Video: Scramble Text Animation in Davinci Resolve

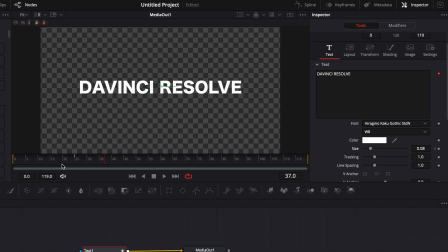(4:06)
Now, if we play it, I'm happy with that. We're just gonna make some adjustment to the animation.
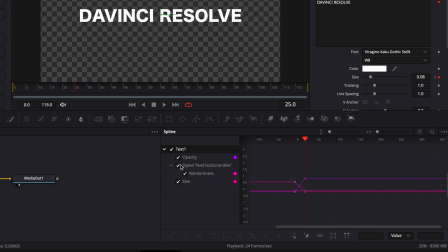(4:13)
I'm gonna go over to the spline editor. We're gonna select text. And here I'm gonna unselect a styled randomness because I don't want to make any adjustment to that. I just want to make some adjustment in timing with the opacity and the size. So let's just click right here. We're gonna select both of them. Then we're gonna hit the letter S to smooth out that curve.
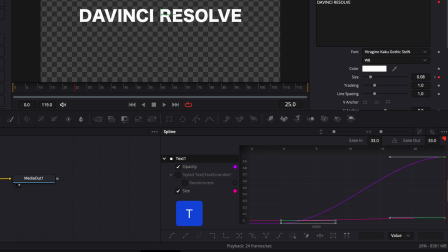(4:32)
Then we're gonna hit the letter T to bring the ease in and ease out. And we're gonna bring them both at about 80 right there. Now I'm gonna unselect the opacity, and I'm gonna bring just the size to be finished a bit later.
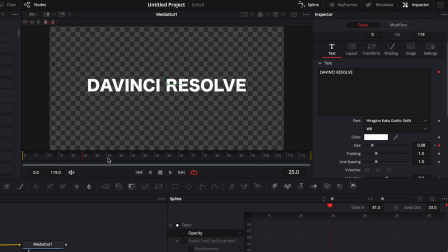(4:48)
So I want the size to be finished around maybe frame 35 or frame 40. to keep the momentum of when the randomness is done.
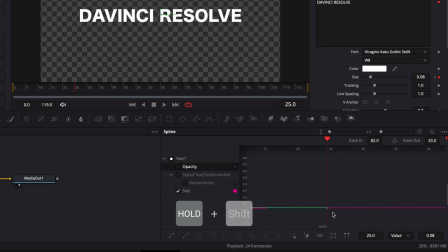(4:58)
So I'm just gonna select the last point right here, hold the key shift on my keyboard, and then I'm just gonna drag that to frame 35. I'm holding the key shift, so the keyframe not moving around here in terms of value,
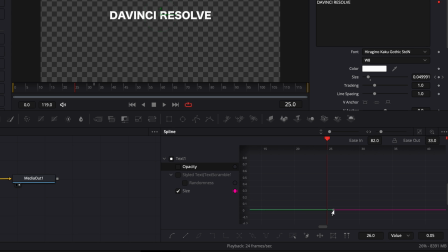(5:13)
and it's just moving around in terms of timing. So it's gonna move horizontally, but it will not be able to move vertically.
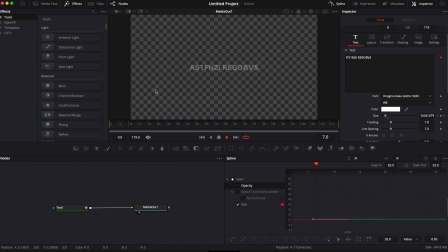(5:21)
So that's just a quick tip right there. And now if we play it, we got the scrambled text animation that we were looking for.
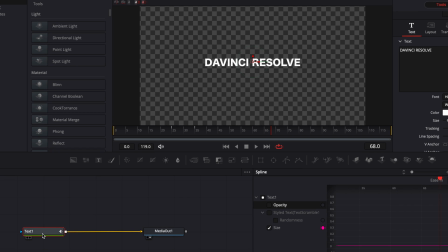(5:26)
Now we just need to adjust a bit the design. So for example, here, I would like to go for something that looks a bit like Matrix or like a military log or whatever.
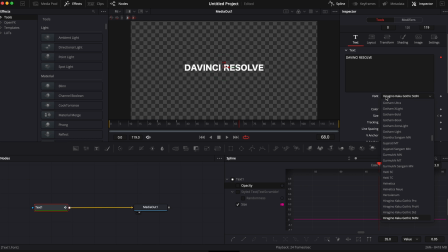(5:33)
So I would recommend you to play along with the font. That's something that's gonna dictate a lot the look of your animation.
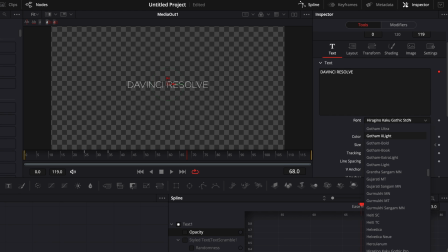(5:41)
You know, if you choose something that is very stylized, for example, that's something that can help. It's like alarm clock font, for example, that's something that could just create a style. But here we're just gonna make a change with the glow and the color.
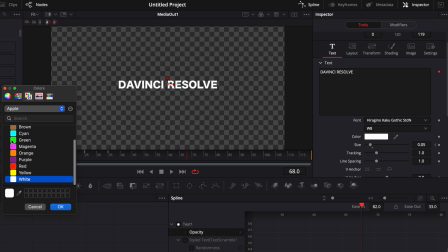(5:56)
So I'm gonna switch the color to green because, you know, it looks a bit more like the Matrix.
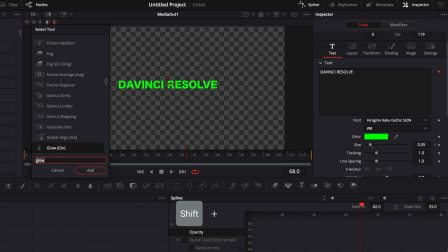(6:01)
And here we're gonna add some glow. So I'm gonna hit shift space on my keyboard with the text one selected. And here we're gonna search for glow. And then we're just gonna add the glow right here.
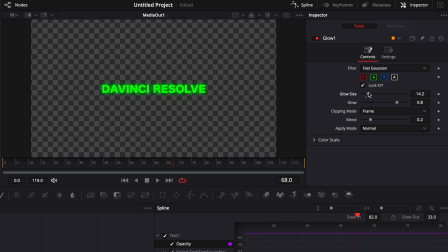(6:13)
And we can make some adjustment to the glow. I think it's fine as it is. I'm just gonna bring a bit up the glow size. Here we go. And now if we play it, we get something that looks a bit more digital and that looks a bit better in my opinion.
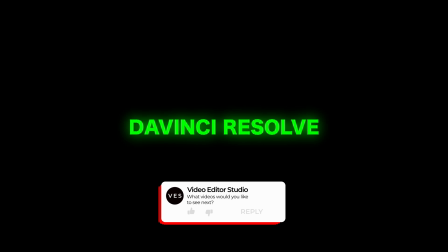(6:26)
And that's pretty much it. I hope this video was helpful. Don't forget to like and subscribe. Let me know in the comment what kind of video you would like to see next, and see you in the next
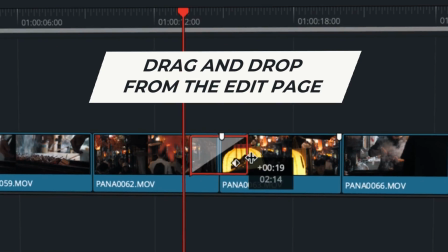(6:32)
one. Bye. Speed up your workflow and create better videos using the pack available on our website,
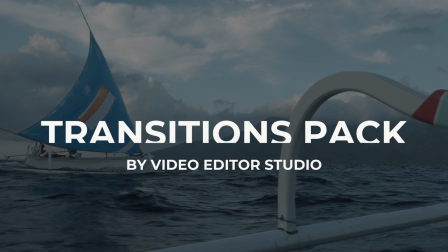(6:38)
including titles, transition, and templates, but only for DaVinci Resolve.
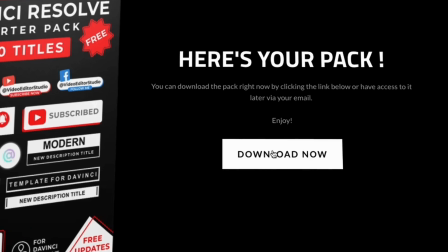(6:42)
Get started today by downloading our free starter pack containing a compilation of 20 titles curated from our library.
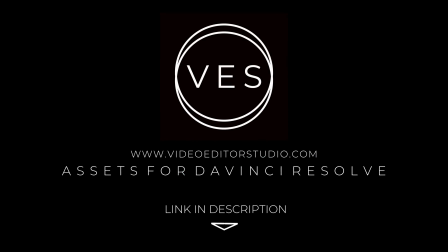(6:48)
Link in the description below or at videodigitalstudio.com.